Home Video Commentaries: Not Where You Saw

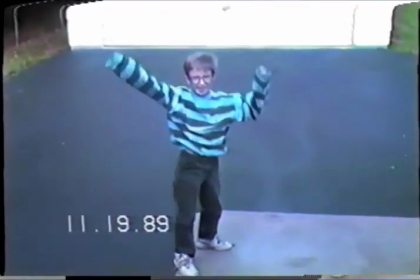0:05 well that's really the question that the movie keeps coming back to is you know what is real and what do you want to be real
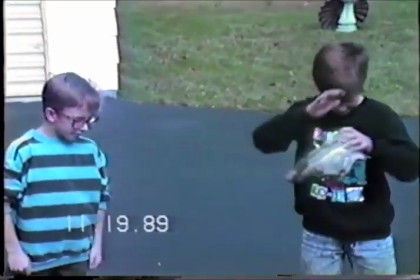0:13 and can those really be the same thing or can they ever be the same thing and I think you know you with the air Jordans is a perfectly
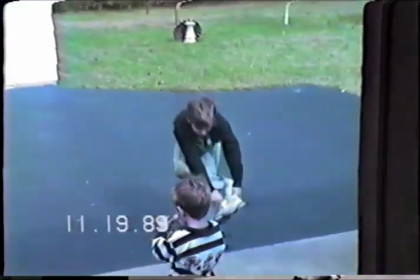0:20 embodiment of that because there you have the shoes of Michael Jordan and you were never going to be an athlete there's like an obvious tension there well and here we
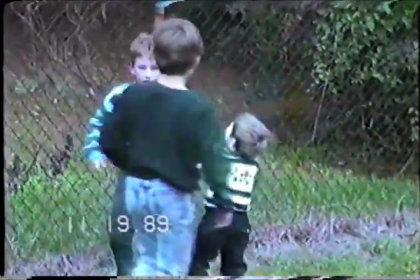0:28 have the inciting incident which really establishes your character as the archetypical sniveling weak bully right But we don't want to place a value
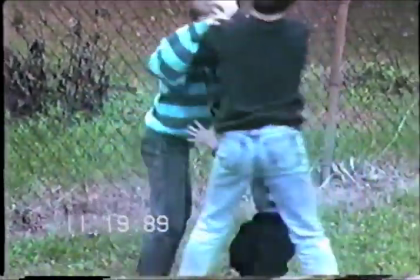0:37 judgment on the characters characters are gonna do what they're gonna do And maybe he's attacking the baby brother because the older brother so obnoxious I was thinking really more from the point of view of the audience.
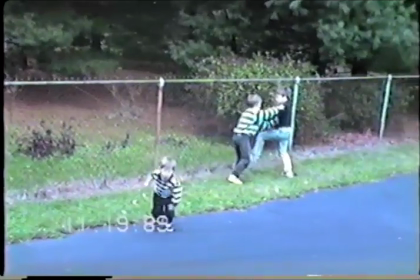0:45 Okay. And remember we spent as prep We spent about 16 hours in the back of a car together right to the location
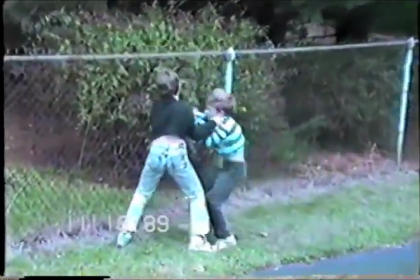0:52 And you almost forget there's a fourth character in the scene Right the boys here have a mother right?
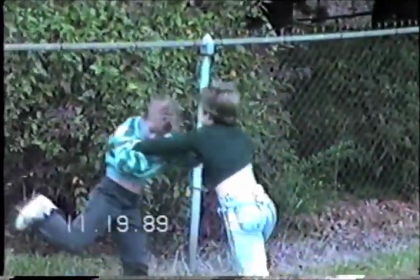1:01 Such good time so subtle but really establishes how heartless
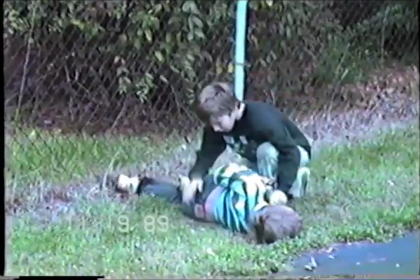1:07 The scream is over the top here, but in your defense, it really conveys the sound of pride leaving the body.
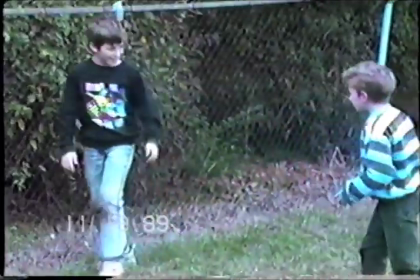1:12 You know, that's a great cut. I know. It just, again, it just shows this, you know, how heartless the mother is.
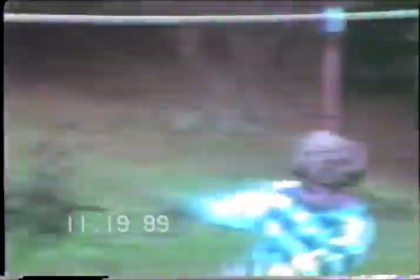1:18 Why did she start filming again?
John! That's enough. Oh, it's not!
You hear that?
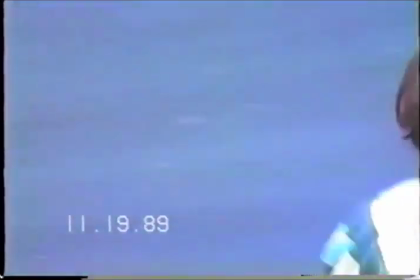1:23 No, it's not. It's never enough. Yeah. It never is. And that's why I'm so proud of this work, because, you know, it was action, but the action drove the theme.
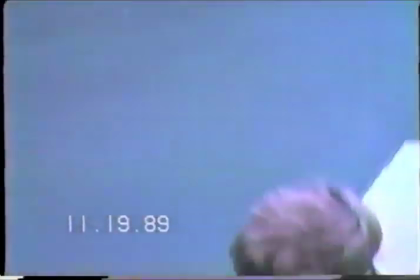1:31 It's never enough. Right. Or if it is, you may be not looking the right place.
It's just a little scratch. Not where you saw.
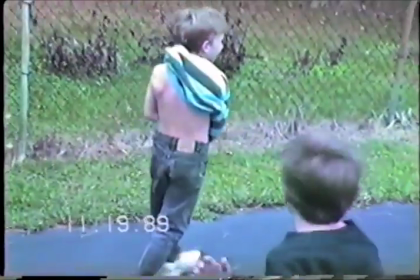1:37 There it is. Not where you saw. Not where you saw. I'll tell you, though, I was really happy when we were done filming so I could eat again.
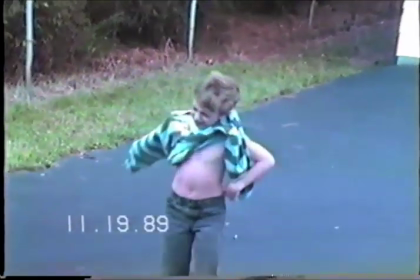1:44 There's only a little scratch. It stinks.
You know, when we were filming this, and of course, here's the reveal.
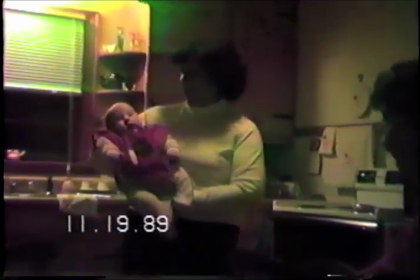1:50 There is a fourth child. Like I was saying, when we were shooting, I was kind of embarrassed about my performance.
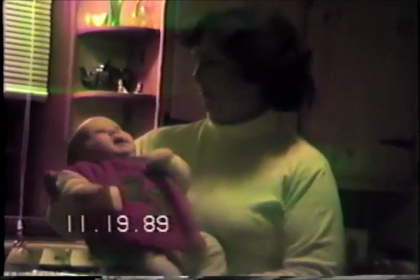1:55 But looking back, I feel like I actually really did embody the role of middle brother. Yeah.
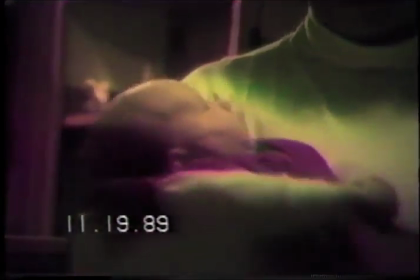2:00 Well, I mean, you really did go on to nail the role. I just think there you're you're starting to kind of scratch the surface not where you saw